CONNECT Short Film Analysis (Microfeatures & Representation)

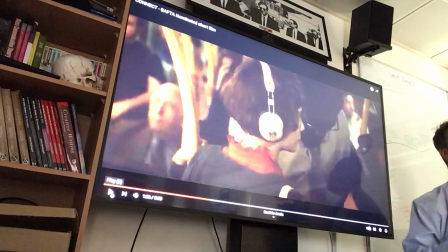Interestingly, what we then discover to be inside of her head, because nobody is reacting and actually the people she sees in a second are back to how they were, the world has then pushed them together. So she's out of control, right? She has no control over where her feet are taking her.
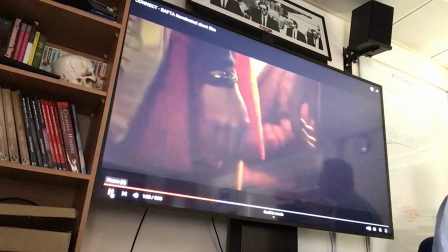That's a beautiful shot, I love that one. Nothing really to analyse in that other than aesthetically it's really nice.
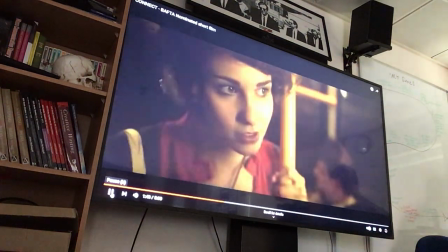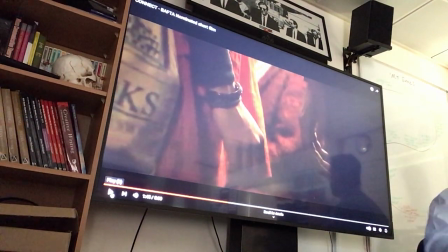So that bump there was the inciting instant, wasn't it? We talked about narrative theory, the three-act structure, and the inciting instant was where they bump hands together. Because after that happens, the plot changes. They have connected. That is the moment of connection.
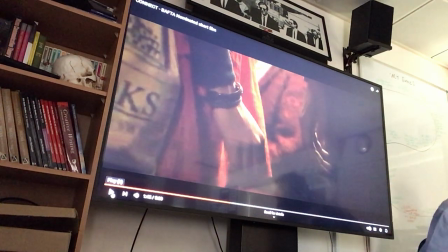And as we see now, they slowly and cringily approach each other with delicacy from now on. The potential antagonism between the two of them
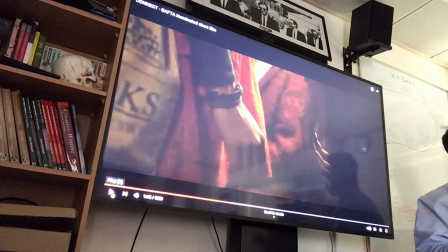begins to evaporate as they begin to connect as human beings. This is shown through what kind of shots? Close-ups on the hands. The hands are intimate parts of the body. We use them to greet people, right, with handshakes.
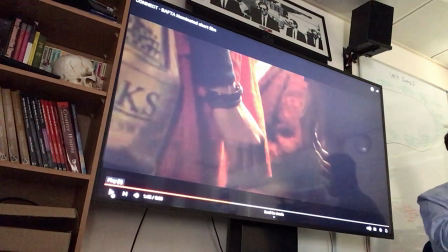We use them to non-verbally communicate with people. This is a positive sign. This is perfect. There are other hand gestures that I will not do on a recorded video, which are more negative.
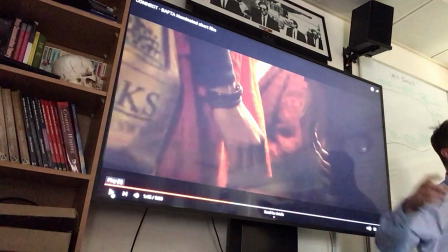Okay, non-verbal communication. This is a very intimate and sincere way of non-verbally communicating
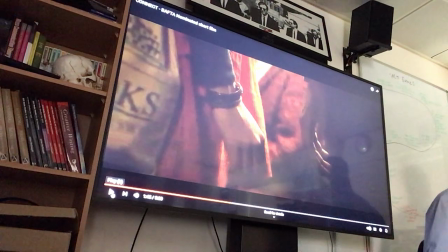something that's nice and genuine about being human.
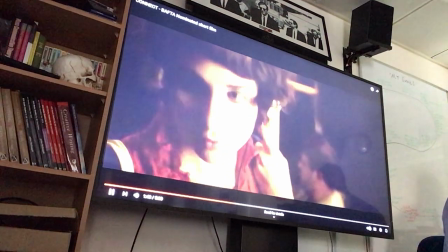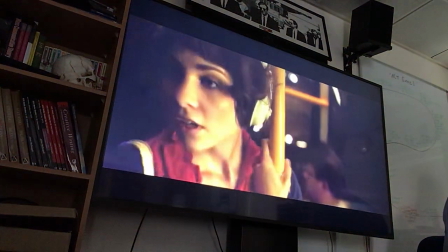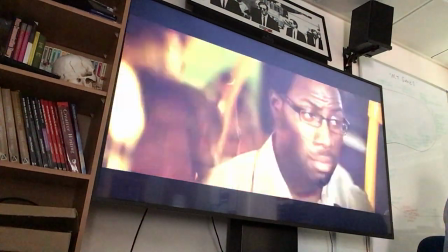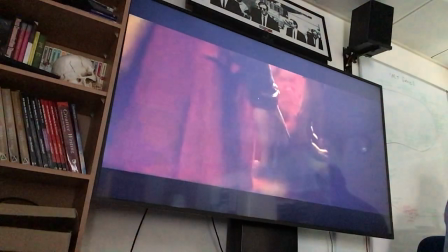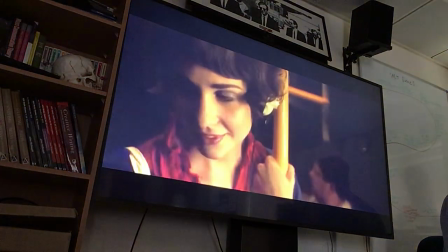So at that point, he becomes not a threat.
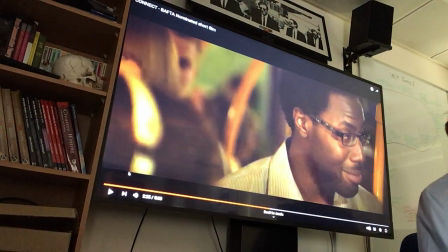This might be a stretch, but do you remember we said denotation is say what you see and connotation are the embedded meanings?
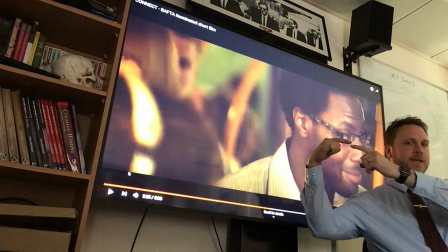Well, in Western culture, where two hands join like this, that's actually very important
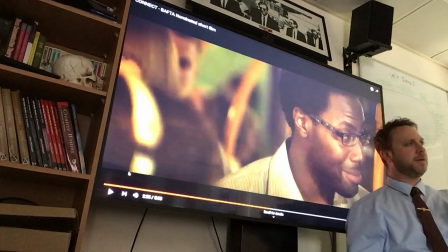imagery because it harks back to the Sistine Chapel with Michelangelo
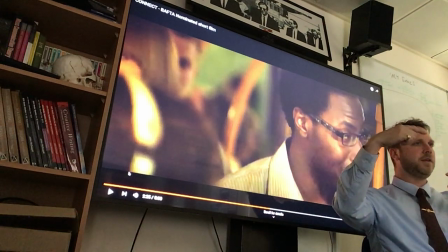having painted God in the Garden of Eden bringing life to
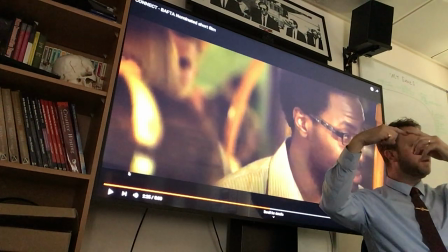Adam, where the two fingers connect. That's like God gifting life.
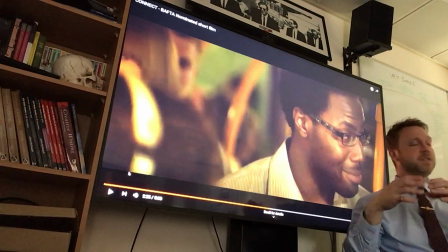it could be argued as an interpretation, because these are two hands touching and it's in close-up, not dissimilar to this image,
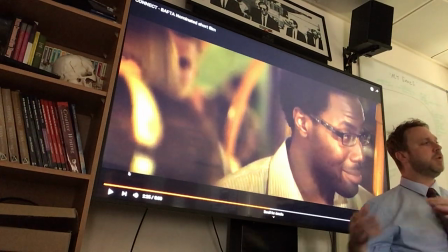that this is bringing her back to life, back to being a human being. You might think that's rubbish, you're totally entitled to, but I bet you I could get a mark or two if I wrote that in an exam to say the denotation of this is two people touching hands,
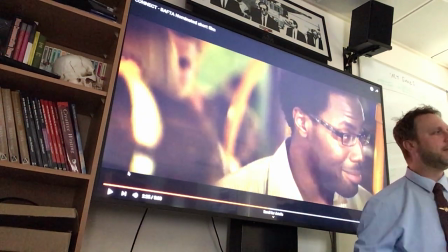it's an intimate gesture. The connotation could be that she is returning back to humanity, having lost her faith in humanity.
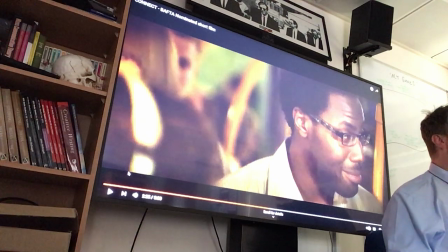As harking back to
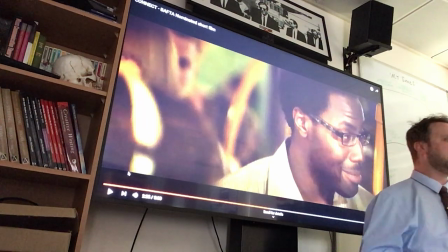Michelangelo's David. Not David, sorry.
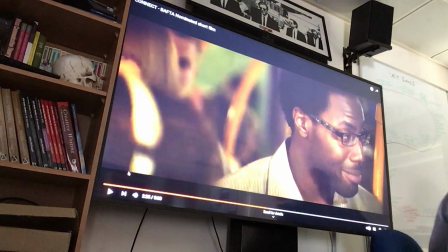Adam in the Sistine Chapel. Notice how the music has also changed.
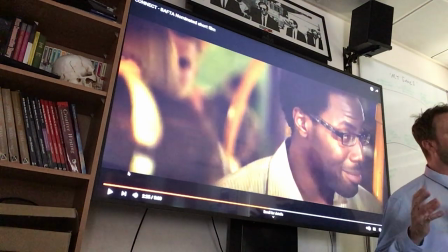The music often in film does a lot of what we call heavy lifting in terms of tonality.
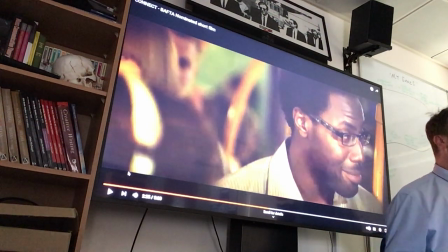It's no longer threatening and cowboy film-like.